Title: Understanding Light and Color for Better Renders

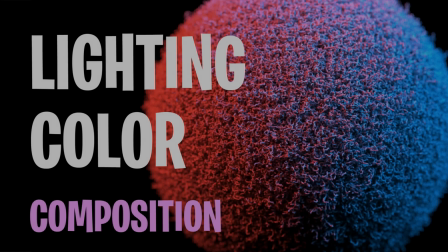Hey there, my name is Al.
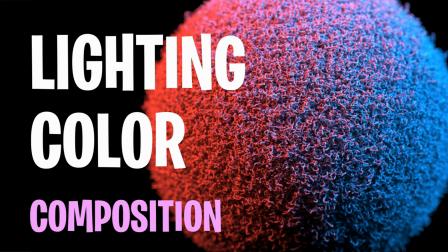I have a video for you today that covers a little bit of color theory and the theory of lighting inside of movies, 3D, things like that. So if you love all things 3D, be sure to subscribe. So let me start off by saying, with any career path in animation, whether it's modeling,
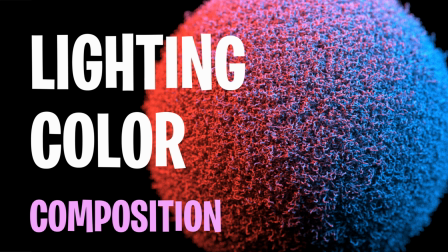texturing, lighting, sculpting, rigging, whatever, it's incredibly wide and it's incredibly deep. So this video, we're only going to get our toes wet. But I hope that after watching this video, you can view movies,
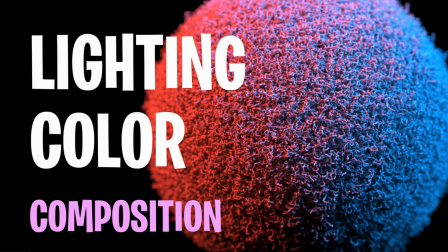art, and video games, maybe through a new lens, or in a new light.
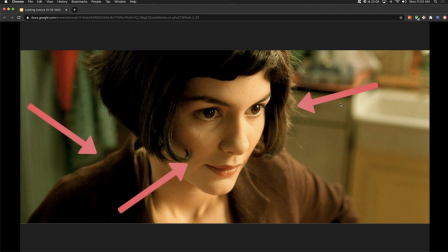See what I did there? So if you haven't watched the previous video of 3-point lighting in Maya, you can watch it above. It's going to give you a lot more information about key, fill, and rim lights. But we're going to go through some movie examples of different lighting.
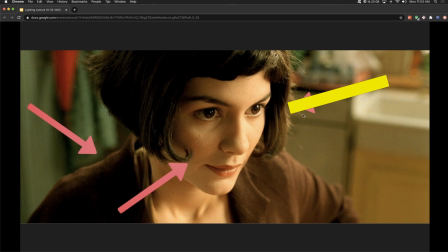Key light is this direction. Key light is our main light. It's typically, in this instance, our brightest light. And if we just had this area would be very dark. So we have a fill light to brighten up some of those shadows so we can see her face.
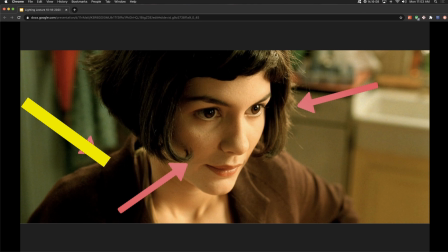And then we have a rim light. So in this instance, the rim light does a very good job of separating the subject, which is this woman, from the background.
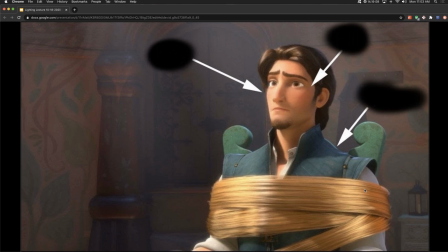Same kind of thing here. These are just examples I got off Google. Our key light's from this side. We can actually kind of guess where the position is. So it's this direction. It's also higher up. We can see the shadow on his nose. We have a fill light coming this direction, brightening up some of those shadows once again.
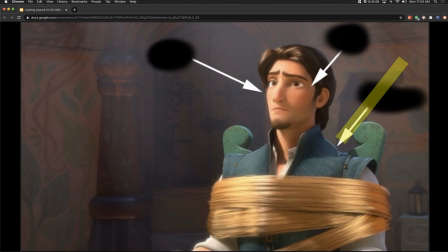And then we have a rim light. This arrow points to this, which is that light, but that's actually the chair. So over here, it's probably a better example on his shoulder. We got some rim light. So like I said, if you haven't watched the previous video, go watch that one. That's going to dive into how you actually implement 3-point lighting in 3D software.
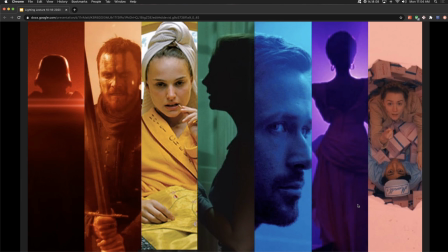So we can't really talk about lighting without first talking a little bit about color. So we can use color to play on the emotions of the audience. Now this is dependent upon which country and region you're in, but we're going to talk in terms of United States.
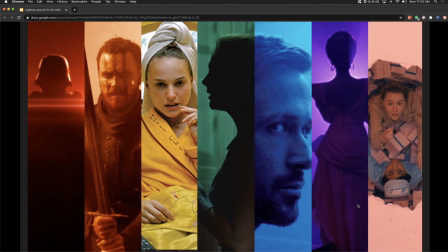So some colors mean different things slightly to other countries. So for example, in America, red can mean alert. All our stop signs are red, fire exits are red. So it can be high alert, it can be alarming, it can also be passion, it can be blood, it can be hate.
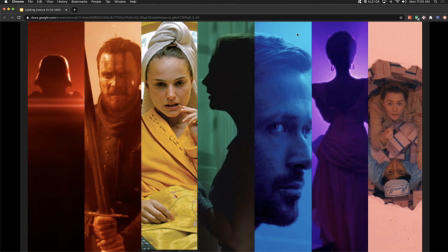So these very typically intense emotions. If you look here on the left, those are some intense colors. Red can also be love and things like that. So it's not all negative or positive. There's all kinds of things with red.
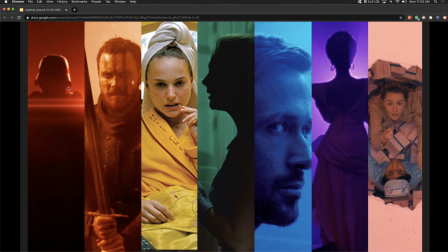Yellow can be joyous, it can be bright, cheerful, sunny, but in this example, it's attention. So yellow can be like, hey, look at me. So that's kind of what we have going on here. There's lots of things you can do with green. Typically in America, we have your green with envy. So it can be jealousy.
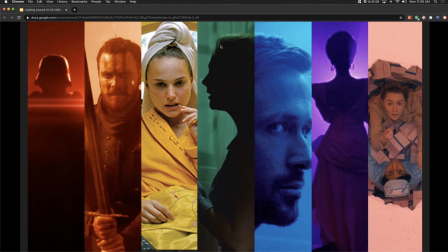It can represent money. It can also represent nature and the earth. Green can also be used to show disgust, something that's gross. So we're going to talk about red and blue a little bit more later on. So we're going to skip red and blue. Purple is exotic.
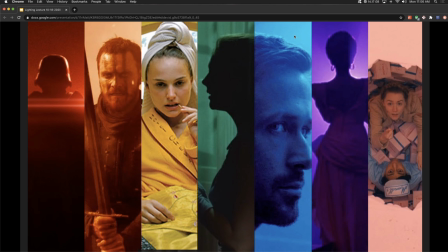If you think long time ago, the dye purple was very expensive and hard to make, hard to come by. So it still today can represent royalty, mystery, intrigue. And then this pink, I've never seen this movie. I think it's the Grand Budapest Hotel.
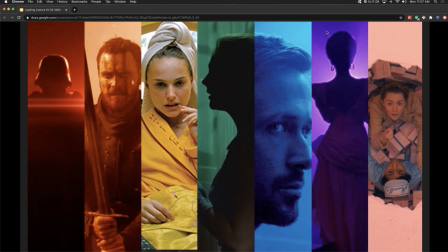But the use of color, like I said, I've never seen this movie, so maybe I'm totally wrong. But since this isn't like a deep red, this pink color is kind of flirtatious in my mind. So I don't know if there's a relationship between these two actors or not. But that's kind of what I'm getting from this.
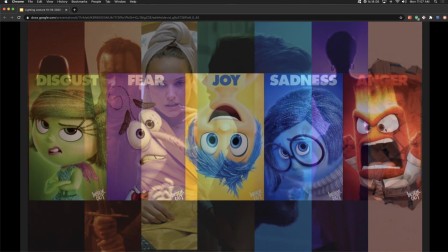Could be totally wrong. No idea. Most of you have seen Inside Out.
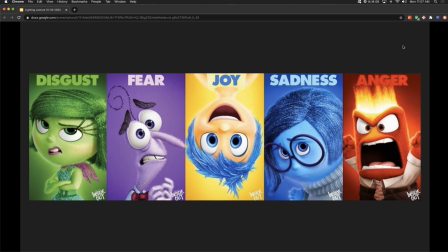And let me get on my soapbox for a second, ever so briefly.
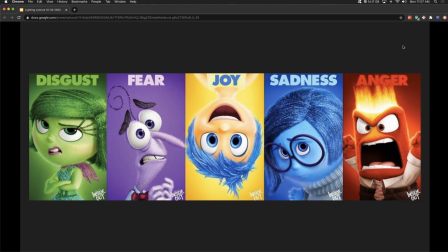Inside Out ranks right above Cars 2 on my list of favorite Pixar movies. I know, I'm gonna make some of you mad, but I did not enjoy Inside Out. All right, off my soapbox. Green was disgust. Purple was fear, which is interesting to me.
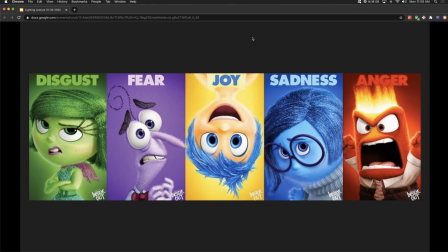I don't necessarily agree with that, but if you tie fear into the mystery, the mysterious, that definitely works. Yellow was joy. We saw that. Blue was sadness. Red, anger.
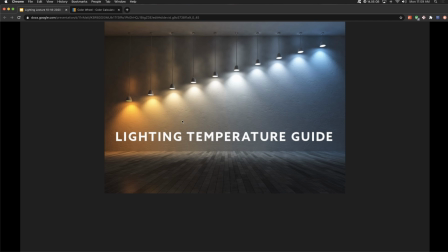So this is just different temperature and lighting. So on the left-hand side, we have warm colors that transition to white. We're going to call white neutral for this example. And then we have these cool colors over here. So like blue to this kind of orange. So cool lighting can evoke things like being cold.
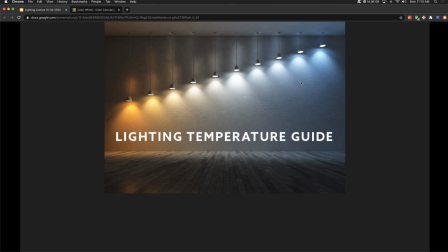It could be winter. like that literal cold feeling. It could also be more metaphorical, right? So if somebody is cold, that means they might be distant. These cool colors could be mechanical, depressed, isolated, but there's also positive things.
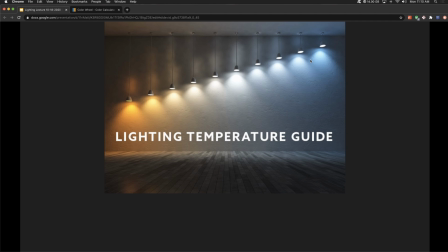Most work environments, right? If you work in an office, they'll have this neutral white lighting or this slightly cool tint, so it could be professional. And let's talk about warm colors. So if you think about thousands of years ago, when humans regularly gathered around like a nightly fire,
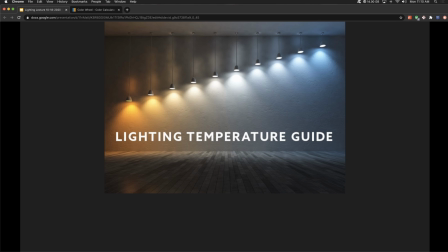campfires are what was the purpose? Well, they're warm, they can keep us safe. Animals that might want to eat us typically don't like fire. So there's lots of good things that a fire brought to society.
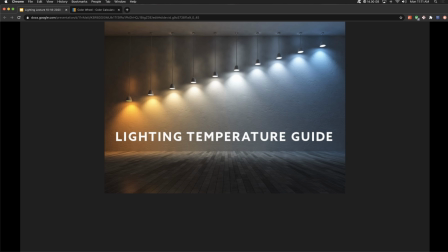So if we look on the left-hand side of these, warm lighting can evoke a feeling of home or safety, passion, love, hope. It can also evoke things like anger or this fire building inside of us, or even this playfulness.
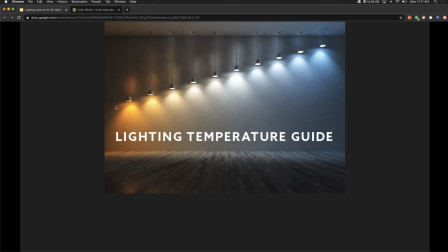So if you imagine a campfire, right? It's warm, it's cozy. We can elicit those feelings to our viewer as well. Like, oh, this is a possibly good place. Now, every rule can be broken, so this is not a rule.
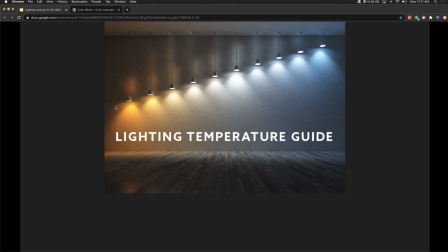This is just some thoughts on lighting and temperature. So, following examples, color is used more as a storytelling device.
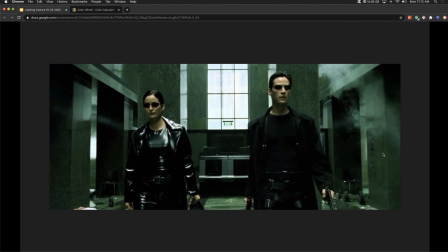So if you don't know what this is an image from The Matrix. Wonderful movie. I really enjoyed the trilogy. But why does this film have a green tint? So if you're unfamiliar with The Matrix, basically, machines have harvested humans for energy so they can power themselves and their world.
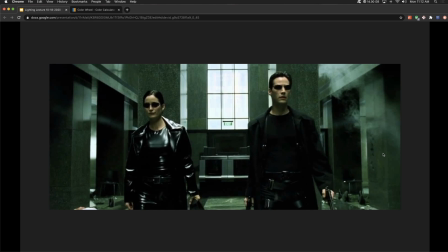And spoiler alert, the world is called the Matrix, and it's artificial, it's fake, it's basically a computer program. So when the characters are actually in the Matrix, and not the real world, so to speak, everything has this green tint to it.
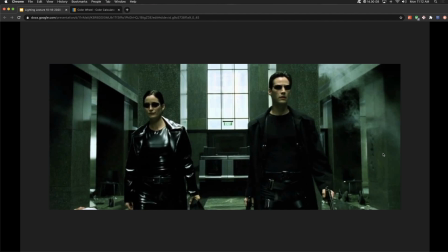So this just harkens back to, old computer screens with the green text and black background. And this was done less with lighting and more with color grading, but the idea is the same.
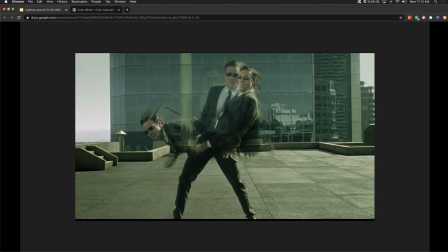Here's another example with that green tint. It's just all over the world in the Matrix.
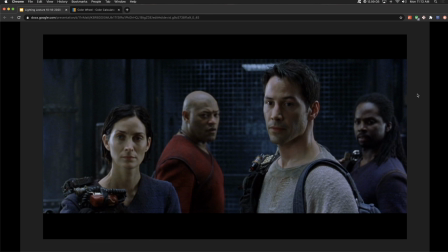Now, this is also a shot from the Matrix, but what do you notice about the lighting? So if we go back, this is it's cool lighting, right? We've got those cool green colors.
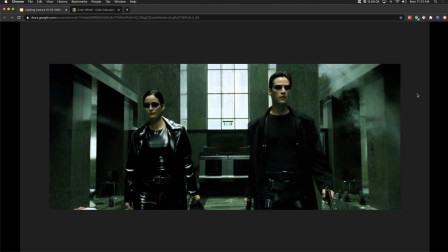And this still has that cool feel to it.
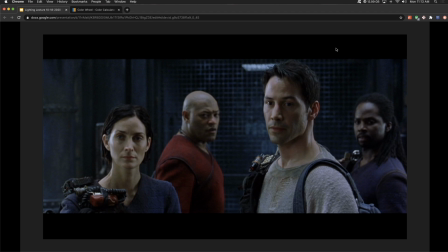It's definitely not warm lighting, but it's almost as if the green fog has been removed. So this is definitely more of a white or a blue tint to it. So it still makes us feel cold, distant, kind of decrepit.
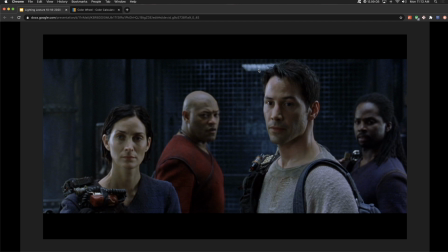Even with the background, we get that feeling, but we can see clearly. So they are unplugged from the Matrix currently, and their lighting reflects that as well. It's not going to be this really warm, cozy lighting because it's still kind of has the idea that we are fighting and struggling against the machines, but they can see more clearly.
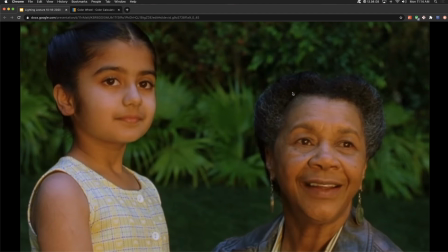This is an ending scene from the third Matrix. Obviously, as you can notice, there are warm colors that are just flooding these two characters' faces.
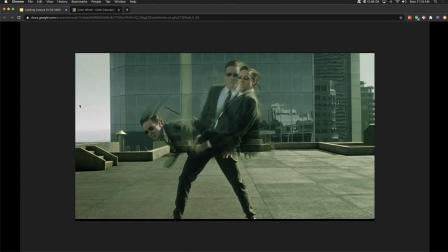It's quite the contrast. Most of the movie has been this, or this, and then the ending scene we have this, right?
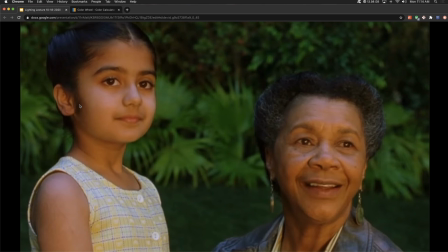So this is that hopeful point in the movie. It's this warm, cozy feeling, and there's hope for humanity.